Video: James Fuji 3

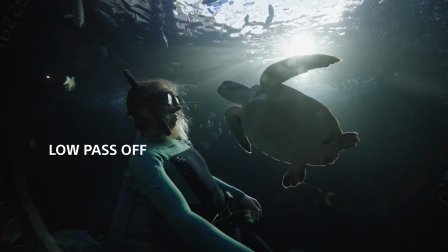[8:17]
A low-pass filter can make something sound like it's underwater or underground.
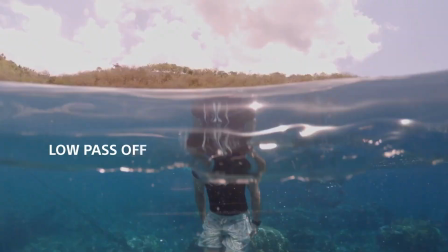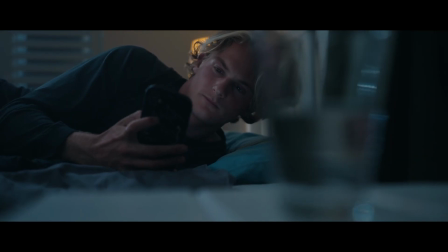[8:28]
And a high-pass filter can make it sound like a phone call or a voice note.
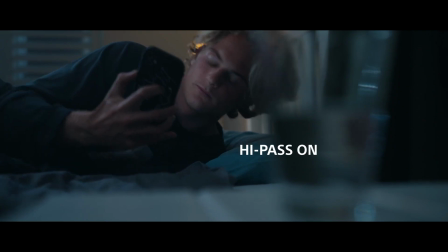[8:33] Morning, my bro. I've got some news for you. So sorry, it's not what you wanted to hear.
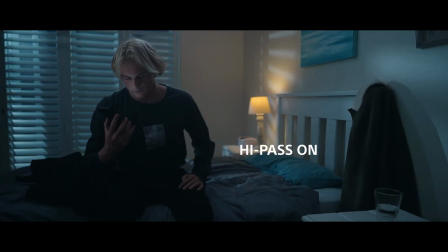[8:39] Unfortunately, they've declined and it's a hard no.
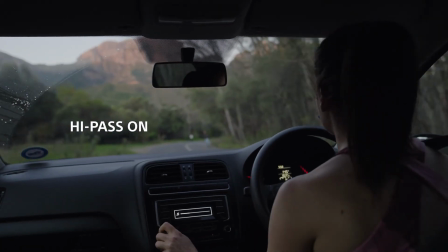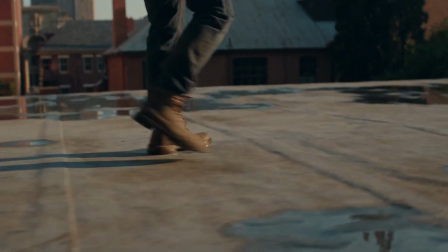[8:48]
In the ending scene of Dystopia,
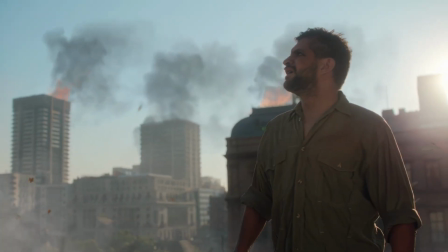[8:50]
we used a combination of reverb and high-pass filter to create the speaker effect of speakers broadcasting over the city.
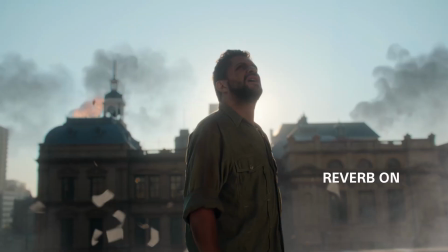[8:58] Attention, attention all citizens. This is an emergency evacuation call.
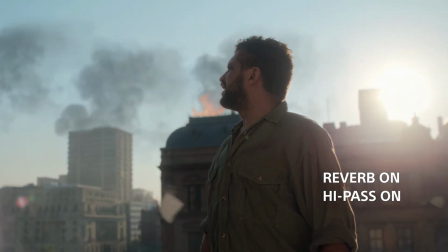[9:03] The DNA mutants have escaped the lab and have taken over the city.
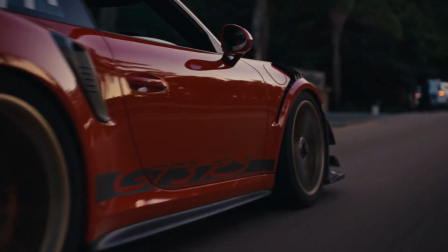[9:07]
Another way to create more realism with your sound is to pan the left and right channel according to the movements in the frame.
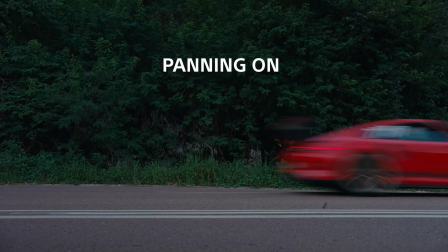[9:14]
A car driving from left to right.
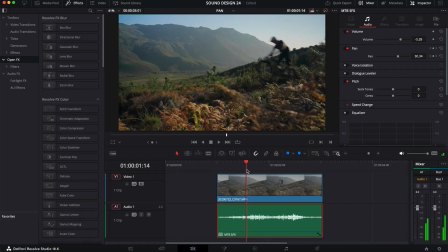[9:18]
A bicycle zipping past from right to left. This effect is an absolute must on any sounds where the subject moves over a significant area of the frame. When keyframing the sound, you want to keep the ratio at 80:20 so that you don't completely lose the sound in the opposite channel.
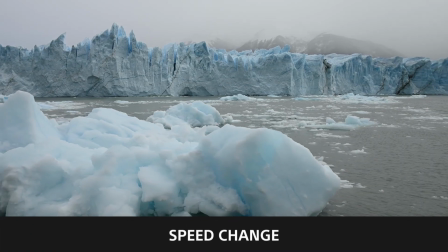[9:37]
You can also speed up or slow down sounds to get more options out of it.
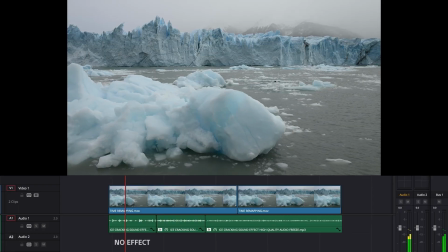[9:41]
In this case, I used the sound of cracked ice, sped it up to 200%,
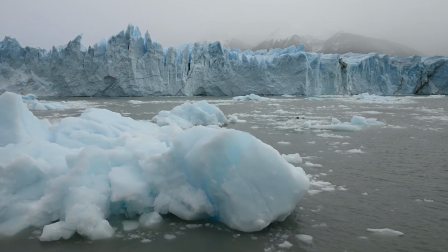[9:46]
added a low pass filter, and now it sounds like it's coming straight out of the glacier.
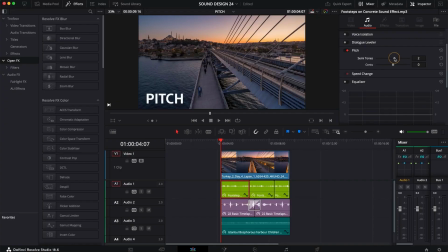[9:51]
Take it a step further and adjusting the pitch will also give you a different sound.
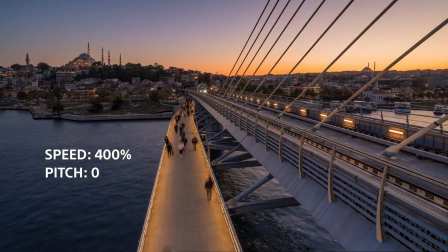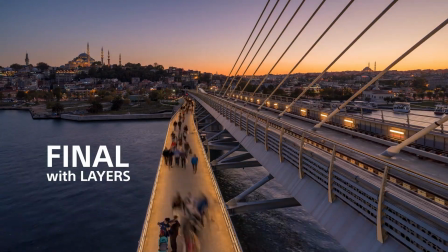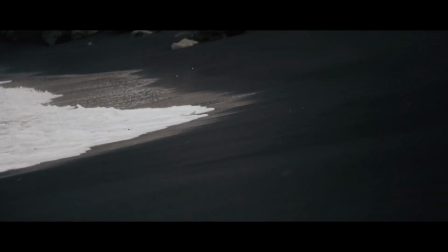[10:07]
There are so many ways to use these tools, so in the end it comes down to messing around with it until you find something you like. As always, comments, drop them down below and I'll do my best to answer. Thanks so much for watching, and I'll see you in the next one.